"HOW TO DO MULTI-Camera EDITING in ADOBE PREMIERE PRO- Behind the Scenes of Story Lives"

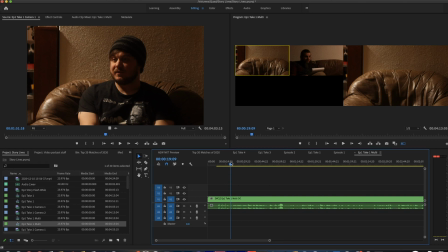[4:11]
So I'd start it with camera 1, and then I can just simply switch, like Shane starts talking, so I'll switch to him. Dustin talks, switch back to him for the main monitor.
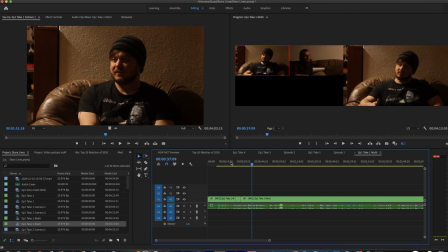[4:25]
And like that one, this was the first take, so I don't want to use that one because I don't want to use that pan. But I'll keep doing this one for our example.
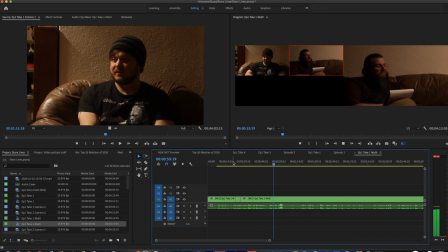[4:43]
And then like that right there, you see I missed like where this starts. Shane actually starts talking right before. So I can hit N on the keyboard. And that will roll over and start when Shane is talking.
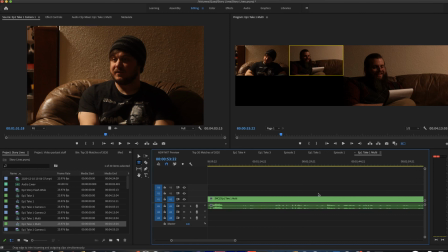[5:07]
And then I did a few other little things here and there with this, but a lot of those are sequences you'll see a little bit later, and I don't want to give too much away.
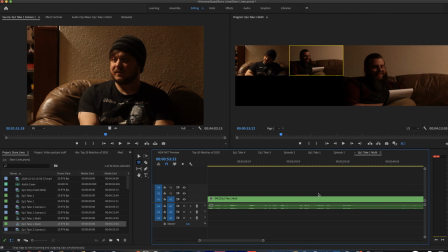[5:20]
I want everybody to go out and actually watch this. But one of the things I am really proud about is the end credits.
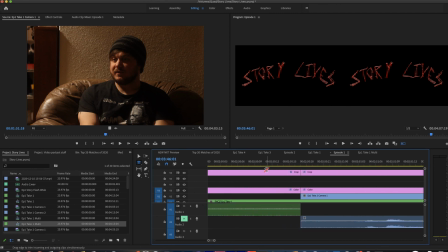[5:30]
So you can also see, so I decided to crop it really tight.
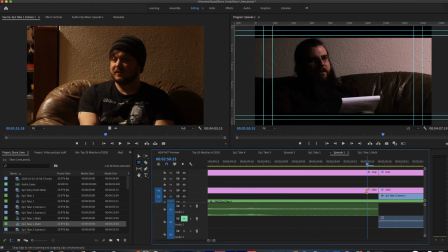[5:38]
So I ended up doing some color correction. I realized as we posted this, my monitor is not quite as calibrated as I wanted it to be.
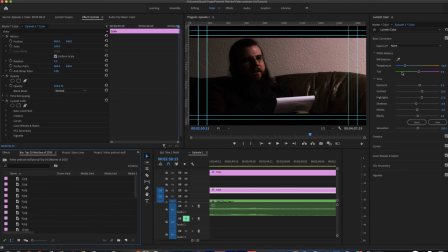[5:50]
So if we go into color, I realize actually everything's a little too magenta. But I also didn't want it to look like a sickly green. And then up the contrast.
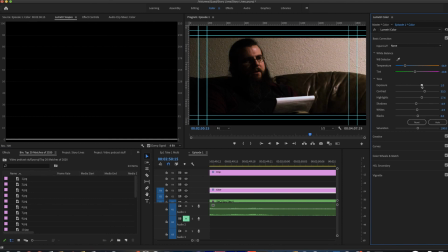[6:08]
You know, I almost made it a little too dark. So I think for the second episode, I'll up that a little bit, but still kind of kill down the highlights. And then here we had the end credits, which I did a fun little flickering effect.
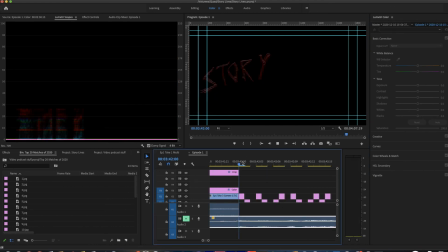And that actually worked with, we used a song from Aesthetic Perfection for the actual cut. And so this ended up going right on the big
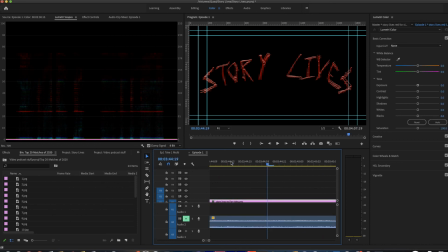[6:45]
downbeats at the very end is the boom, boom for Story Lives. And then how using that song, I didn't want to hold on just these titles for too long. So I figured it would be a cool idea to add some credits.
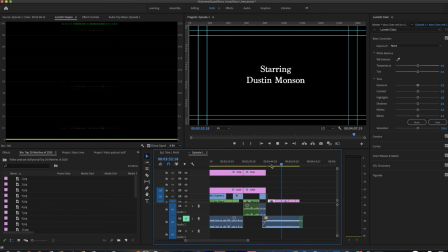[7:04]
So I started playing around with it, you know, starring Dustin Munson, starring Shane King. I took a little nod from Robert Rodriguez. He's credited in Sin City as Shot and Cut by Robert Rodriguez, which I always have loved that title.
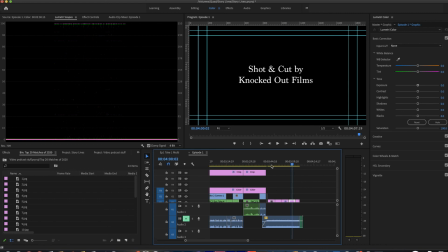[7:22]
And so I figured it's like, okay, it's a little homage, but then playing with the surreal nature that we're looking for of these films, it's like, okay, I didn't want to just do Kyle Olsen. It's like, let's put Knocked Out Films on there.
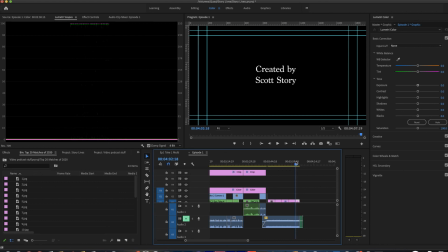[7:40]
And then the great little cap at the end is just the created by Scott Story. Given the fact that the last line of this episode is, my name's Dustin, Scott Story's not real.
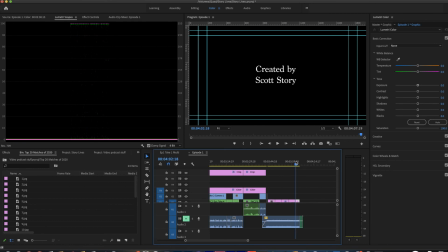[7:56]
And then ending it with created by Scott Story was a fun little tweak there. Thanks everybody for watching. If you want to check out the full episode, go over to Scott Story's YouTube channel. And in the meantime, make sure to like and subscribe here and follow me at Knocked Out Films. Thanks.